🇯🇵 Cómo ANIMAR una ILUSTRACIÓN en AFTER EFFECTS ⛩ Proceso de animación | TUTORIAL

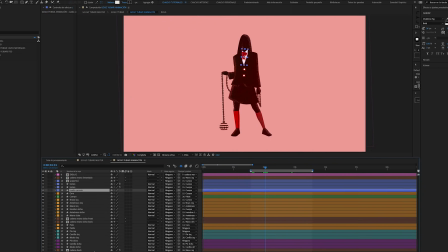[4:05]
Lo primero que hice fue nombrar las capas, ponerle colores y precomponer todo aquello que necesitara agrupar,
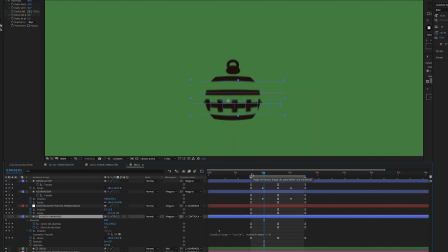[4:11]
como la bola en sí, por ejemplo, ya que iba a animarla por dentro para que pareciera que rotan los pinchos.
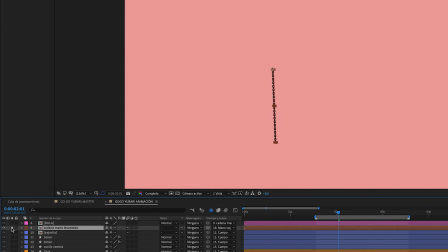[4:16]
Ahora en un momento les enseño cómo lo hice. También precompuse las cadenas, porque en alguna iba a ser que se moviera curvándose un poco,
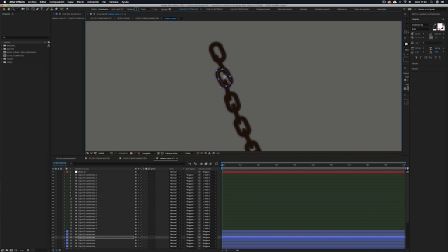[4:22]
y obviamente no iba a estar linkeando cada eslabón con el siguiente y volviéndome loco animándoles la rotación por separado.
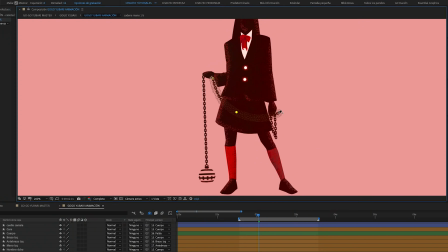[4:29]
Una vez precompuestas, simplemente con aplicarle el puppet pin o marioneta, ya podía dar el efecto animando los puntos fácilmente. Esto lo hice de forma sutil, porque si no se deformaba un poco feo.
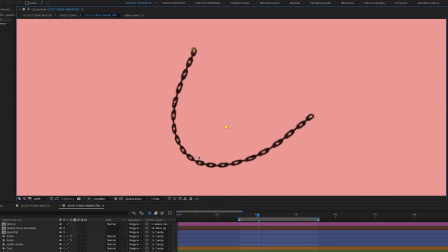[4:41]
Por eso siempre que puedo intento animar con trazados, para controlar cómo se deforman las cosas, pero en este caso es que era imposible.
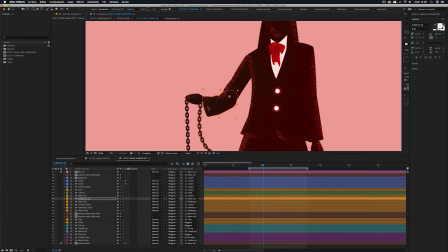[4:49]
Con la chinita asesina, lo primero que hice fue linkearle las partes del cuerpo entre sí, de forma manual y muy simple, sin ningún script.
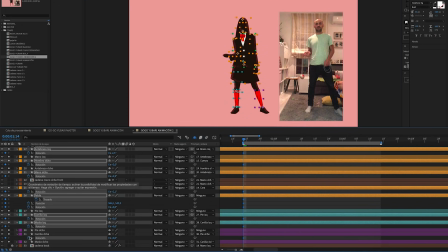[4:58]
Luego, para animarla, puse keyframes de posición, rotación y trazado en cada parte del cuerpo para crear la primera pose.
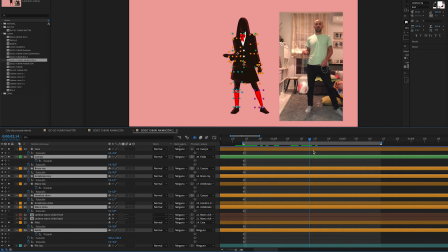[5:05]
Después, avancé un poco en la línea de tiempo y creé la otra pose con el mismo método.
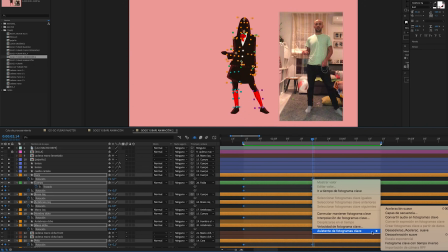[5:12]
Lo siguiente que hice fue suavizar el movimiento de las curvitas en el editor de gráficos.
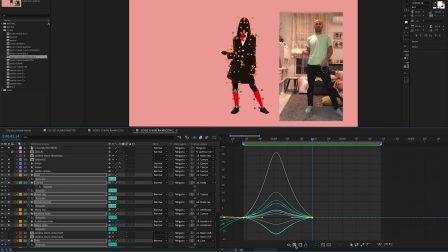[5:17]
Yo siempre me lo pongo en editar gráfico de velocidad, porque lo visualizo mejor así, pero también lo pueden poner en gráfico de valores si quieren.
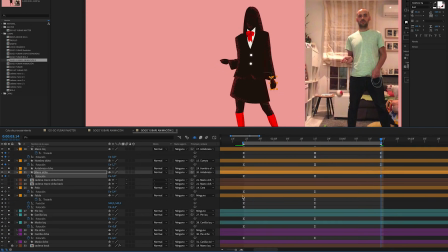[5:25]
Por último, simplemente copié los keyframes de la primera pose y los pegué más adelante, con lo que ya tenía el movimiento básico en loop.
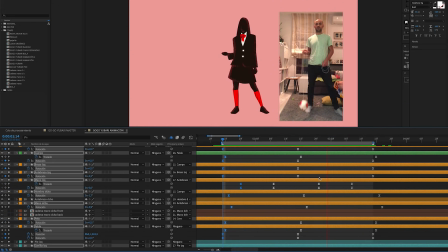[5:36]
También desplacé algunos keyframes para que no se moviera todo por igual.
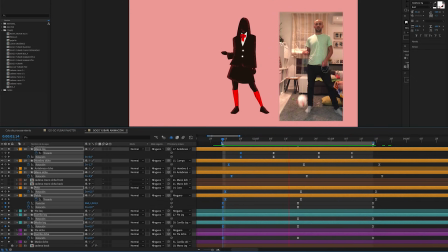[5:40]
Si quieren aprender en más detalle esto de animar con poses clave al principio, lo pueden hacer viendo este vídeo sobre cómo hacer animaciones.
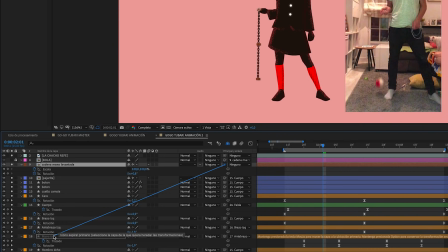[5:47]
La cadena esta la emparenté a la mano y le animé la escala y la rotación para que diera un efecto de perspectiva.
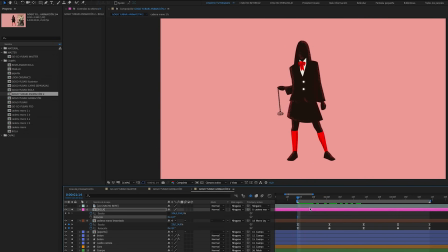[5:56]
Luego le linkeé la bola a la cadena y ya se movía con ella, pero obviamente me deformaba la bola.
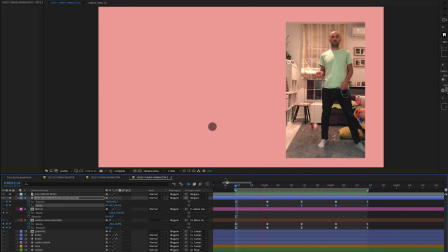[6:02]
Entonces creé una capa de forma circular a modo de referencia para tener claro cómo se debería ver la bola.
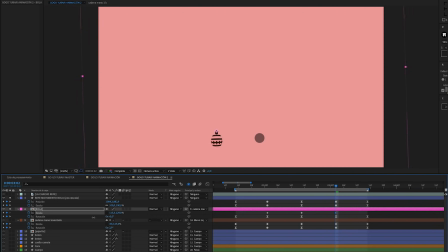[6:07]
Ahora ya solo tenía que animarle la escala para corregir esa deformación y listo.
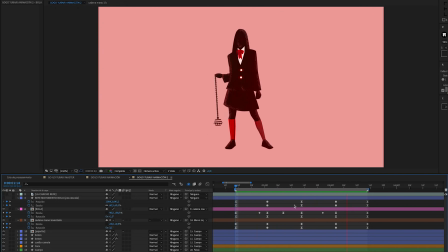[6:16]
Seguramente había una forma más fácil de hacerlo, pero esto es lo que hay, muchachos, no doy pa' más.
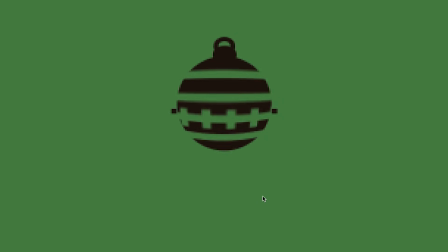[6:20]
Vamos a ver cómo hice con la bola para dar el efecto de rotación sobre sí misma y de perspectiva a la vez.
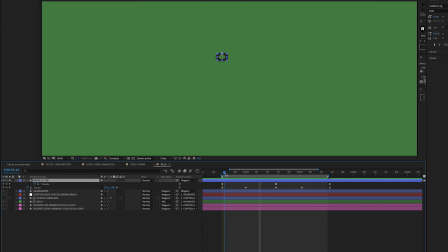[6:25]
Lo primero fue animar el trazado y la escala de la argolla para darle una sensación de perspectiva. Lo mismo con la agarradera, pero además le animé también la posición de arriba abajo.
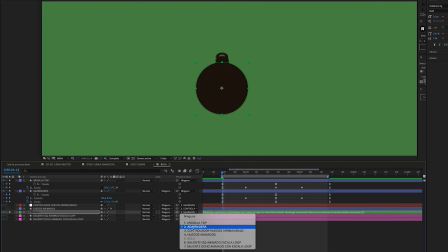[6:35]
A esta capa le emparenté la bola, y así daba ya una sensación de que se alejaba y se acercaba. Como ven, todo esto está hecho con capas 2D, que aunque parece 3D, en verdad es más falso que Judas, pero bueno, da el pego.
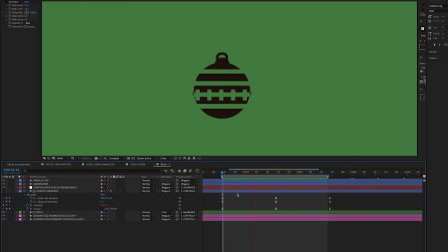[6:47]
Luego, para simular que la bola está rotando sobre sí misma, creé una capa de formas con unas cuantas líneas haciendo una animación en loop para que actuara como si fueran los pinchos o salientes de la bola vistos de frente.
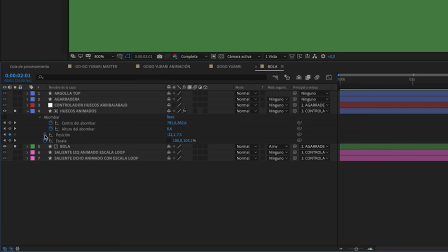[6:58]
Para hacer un loop, simplemente hacemos la animación y clicando en este relojito mientras mantenemos la tecla Alt pulsada, se abre un cuadro para escribir código.
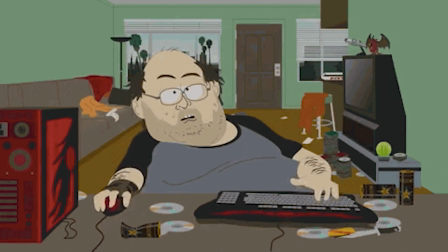[7:06]
Pero tranquilos que no hace falta ser un hacker de sistemas para usarlo. Si vamos a esta flechita, ya nos salen unas predefinidas.
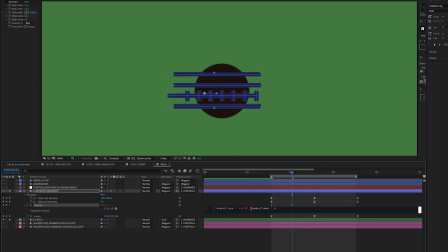[7:13]
Elegimos esta de aquí y listo. Ya tenemos una animación repitiéndose hasta el infinito y más allá.
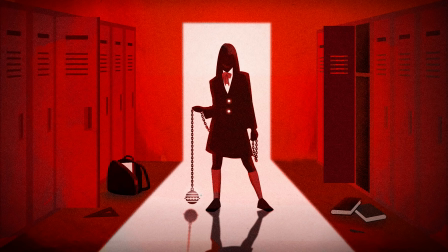[7:20]
Ahora lo que pasa es que para respetar la ilustración fielmente, si nos fijamos, los pinchos están representados con huecos dentro de la bola.
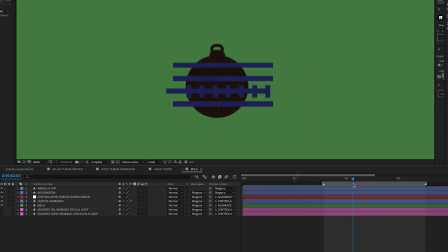[7:27]
Cosa de ilustradores. Entonces queremos que la bola coja lo que se ve en esta capa de huecos animados y se lo reste a sí misma. Para eso lo hacemos con esta función de mate de seguimiento. Si no les sale esta opción, la pueden activar en este botoncito que está en la esquina inferior izquierda.
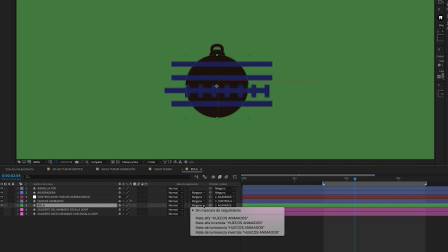[7:43]
Aquí como ven hay varias opciones, y al principio son un lío de usar. Pero bueno, vamos a ver estas dos de arriba.
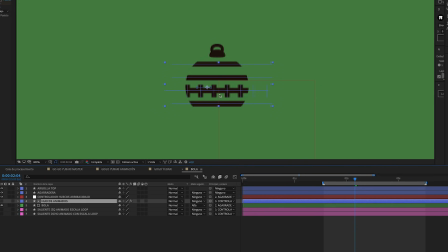[7:49]
La primera es mate alfa, y quiere decir que esta capa de bola solo va a ser visible donde haya contenido en la capa de encima. Como ven, solo se ve la bola donde están las líneas. La otra opción es lo mismo pero invertido, es decir, la capa bola va a ser visible donde no haya contenido en la capa superior.
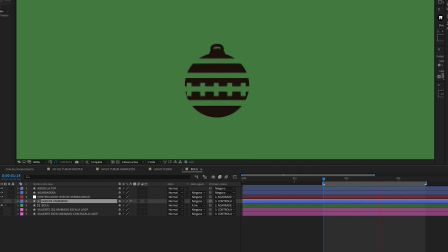[8:07]
Y tachán, así conseguimos el efecto original. Esto de los mates de seguimiento se suele usar para un montón de cosas, así que viene muy bien aprenderlo.
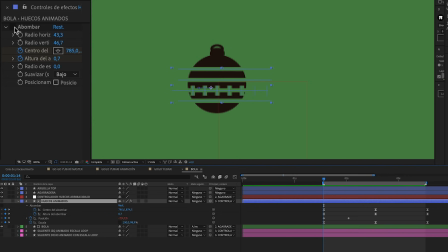[8:15]
Luego, a esta capa de huecos animados le puse un efecto de abombar, para que parezca que la bola tiene volumen.
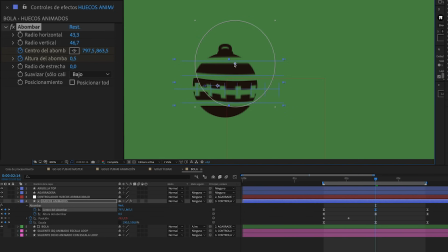[8:21]
Lo único extra fue que tuve que animarle la posición del efecto, para que se viera correctamente al moverse la bola.
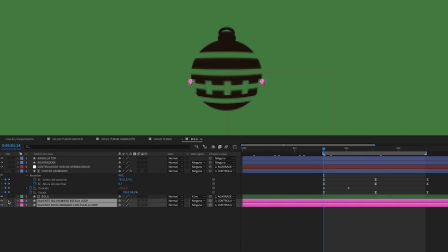[8:30]
Por último, le animé estas líneas a los lados para simular que están rotando los pinchos.
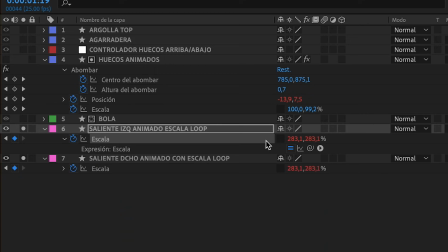[8:34]
Lo que hice fue animar la escala en horizontal. Para ello, desactivamos esta casillita de limitar proporciones.
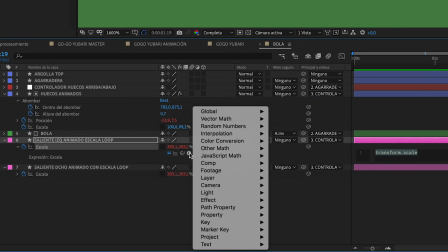[8:40]
Y para que se repitiera, le volví a poner la expresión de loop out. Pero ahora, en vez de usarla como antes, le cambié la manera en la que hace el loop.
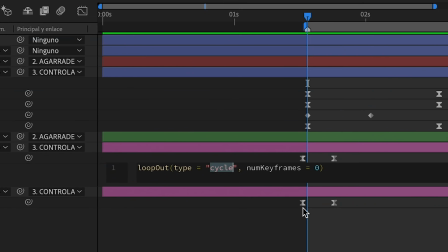[8:49]
En vez de cycle, que es como viene por defecto, la cambié a ping pong,
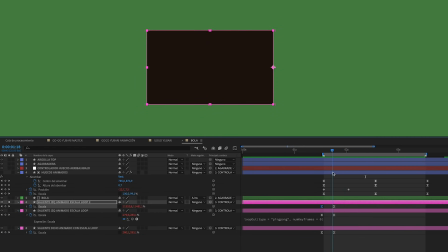[8:53]
que básicamente hace que cuando la animación llega al final, en vez de repetirse del principio, lo que hace es que vuelve de forma inversa, como si hubiera rebotado, y luego ya vuelve a empezar otra vez. Entonces, así se consigue el efecto este. Ahora la chinita ya estaba lista para reventar cabezas.
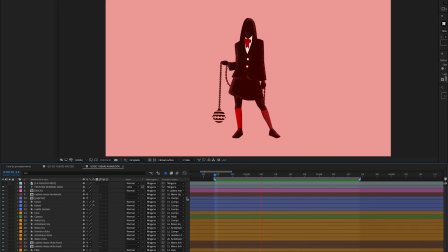[9:13]
Antes de terminar con el look final, lo que hice fue añadir unas texturas a la chica. Lo primero fue esta mancha de aquí, que la cogí del mismo Photoshop.
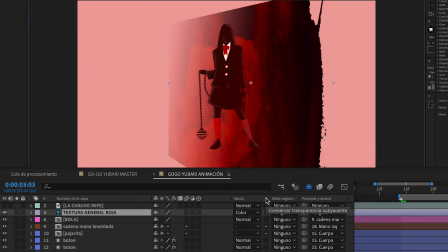[9:22]
Con esta opción de conservar transparencia subyacente, me afectaba a todo lo que había por debajo.
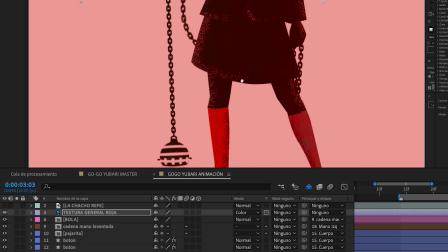[9:27]
Lo siguiente que hice fue meterle este granulado al cuerpo de la chica. Esto lo hice con los estilos de capa, una opción un poco escondida.
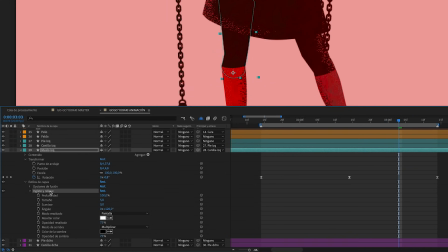[9:39]
Seleccionando la opción de inglete y relieve, cambiando el modo de fusión a disolver y toqueteando un poco más los ajustes, se puede conseguir un granulado por los bordes.
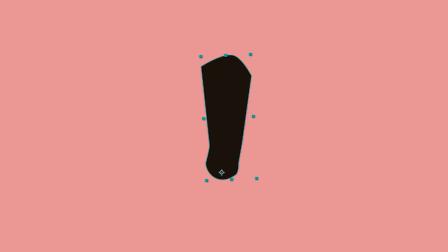[9:47]
No es mi opción preferida, pero al final verán que funciona muy bien.
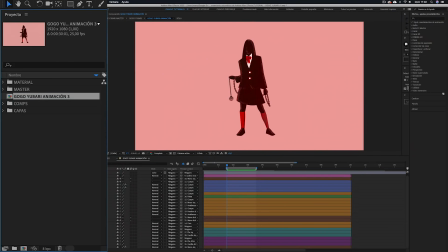[9:52]
Esta composición con la chica animada la metí dentro de una nueva composición para dejarla con la duración exacta que tenía la animación.
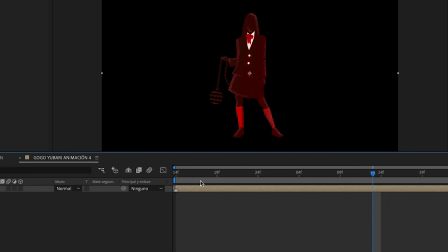[9:59]
Esto lo hice para no acortar la original, ya que si quería volver a tocar algo de la animación,
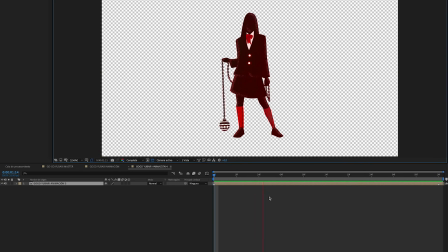[10:04]
seguramente tendría que hacerla más larga de nuevo, y al final acabaría siendo un lío.
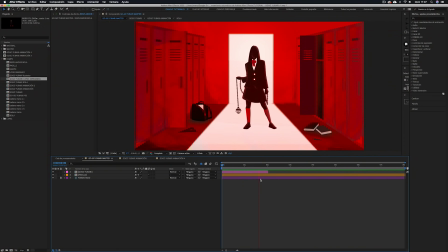[10:08]
En la composición master, ya solo tenía que hacer que esta animación fuera un loop infinito.
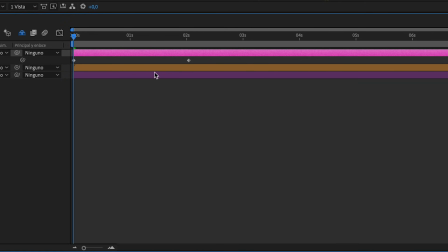[10:13]
Para ello, activé el remapeo de tiempo de la capa y le puse la expresión de loop out.
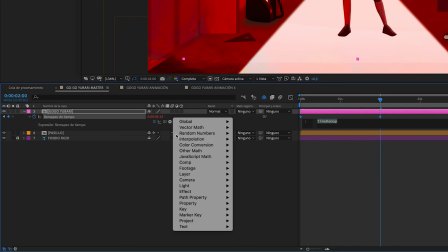[10:21]
Así ya se repetiría todo el rato.
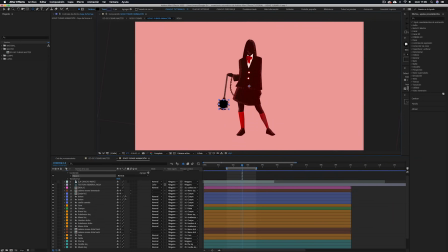[10:27]
Para darle un poco más de vidilla a la bola, le quería poner un resplandor blanco por detrás,
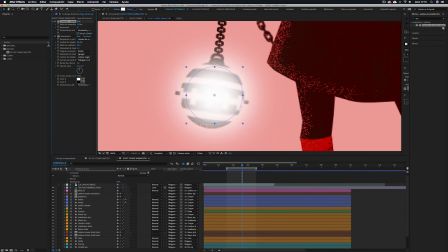[10:31]
pero para que resplandeciera bien no podía hacerlo en esta composición, ya que como había puesto esta textura por encima de todo,
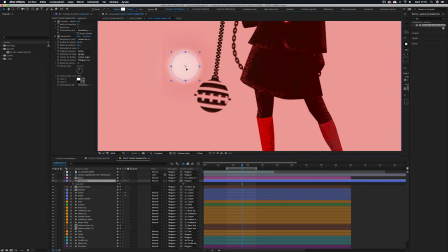[10:38]
ahora se veía como con una aureola roja por el borde.
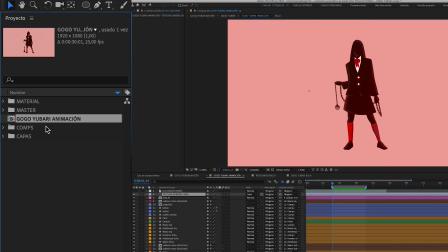[10:41]
Así que para solucionarlo, me fui al panel de proyecto, dupliqué la composición de la chica animada y en esta copia dejé solamente la capa del resplandor activada.
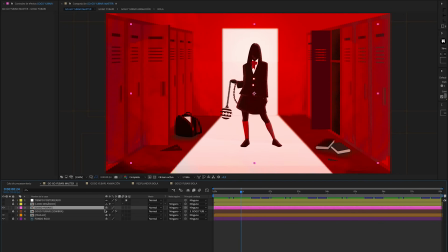[10:50]
Ahora lo que tenía que hacer era reemplazar esta composición por una copia de la original que estuviera debajo.
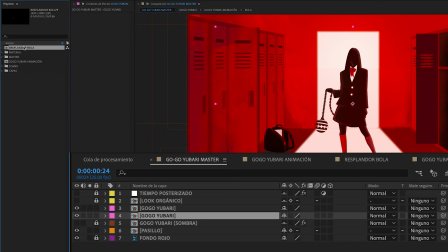[10:57]
Para reemplazar, manteniendo la tecla Alt pulsada, arrastramos desde el panel de proyecto la composición por la que queremos dar el cambiazo.
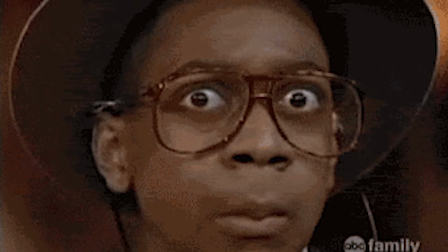[11:05]
Esto al principio es un poco difícil de entender, pero nada que lo hagamos un par de veces ya se le coge el truco.
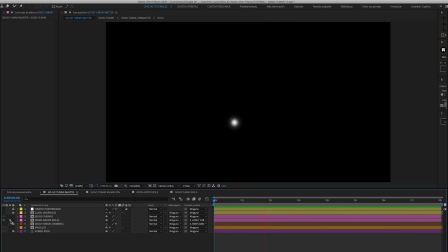[11:10]
Ahora ya tenía la misma composición de la chica animada en el mismo sitio, pero solo con la bola iluminada por detrás, sin ningún halo rojo.
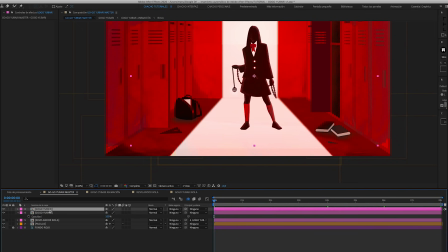[11:18]
Para crear la sombra, dupliqué la composición de la chica. Le cambié la escala y posición para que parezca que sale de los pies.
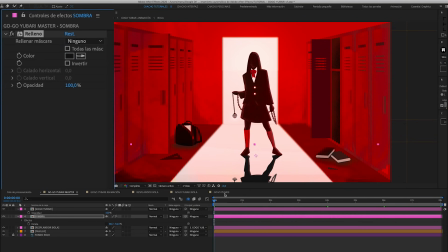[11:24]
Le puse un efecto de relleno con un color oscuro, un poco de desenfoque y luego le puse el efecto de CC Slant, que deforma la imagen así como con perspectiva, lo que viene muy bien para estos casos. Para el look final, usé un par de viñetas que venían en el Photoshop.
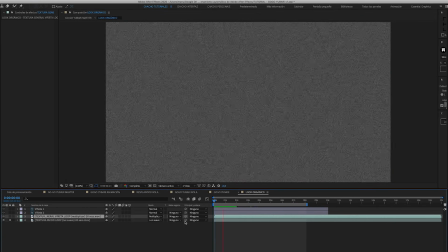[11:40]
Una viñeta animada que tengo yo por ahí, una capa de ruido también animada, y por último,
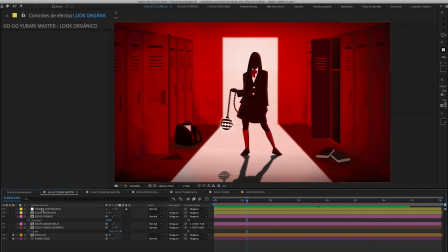[11:45]
por encima de todo, una capa de ajustes con el efecto de posterización de tiempo a 12 frames por segundo,
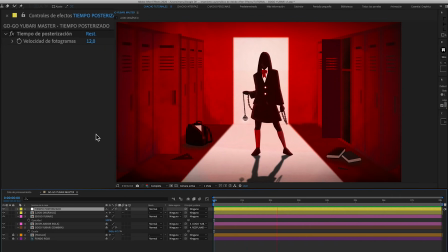[11:51]
para darle un toque más tradicional. Todo esto lo explico con más detalle en este vídeo sobre cómo usar las texturas, para mejorar el resultado final de nuestras animaciones.
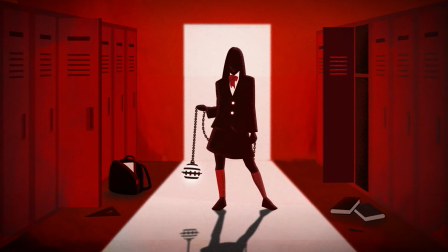[11:59]
Y este sería el resultado final, muchachos. Una animación fácil a simple vista, pero que en verdad tiene algunas cositas más avanzadas.
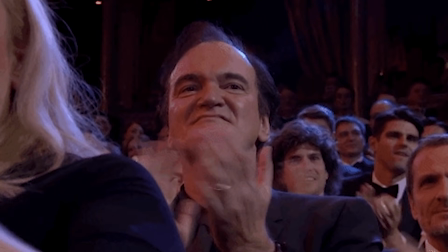[12:06]
Espero que les haya gustado y nos vemos en el siguiente.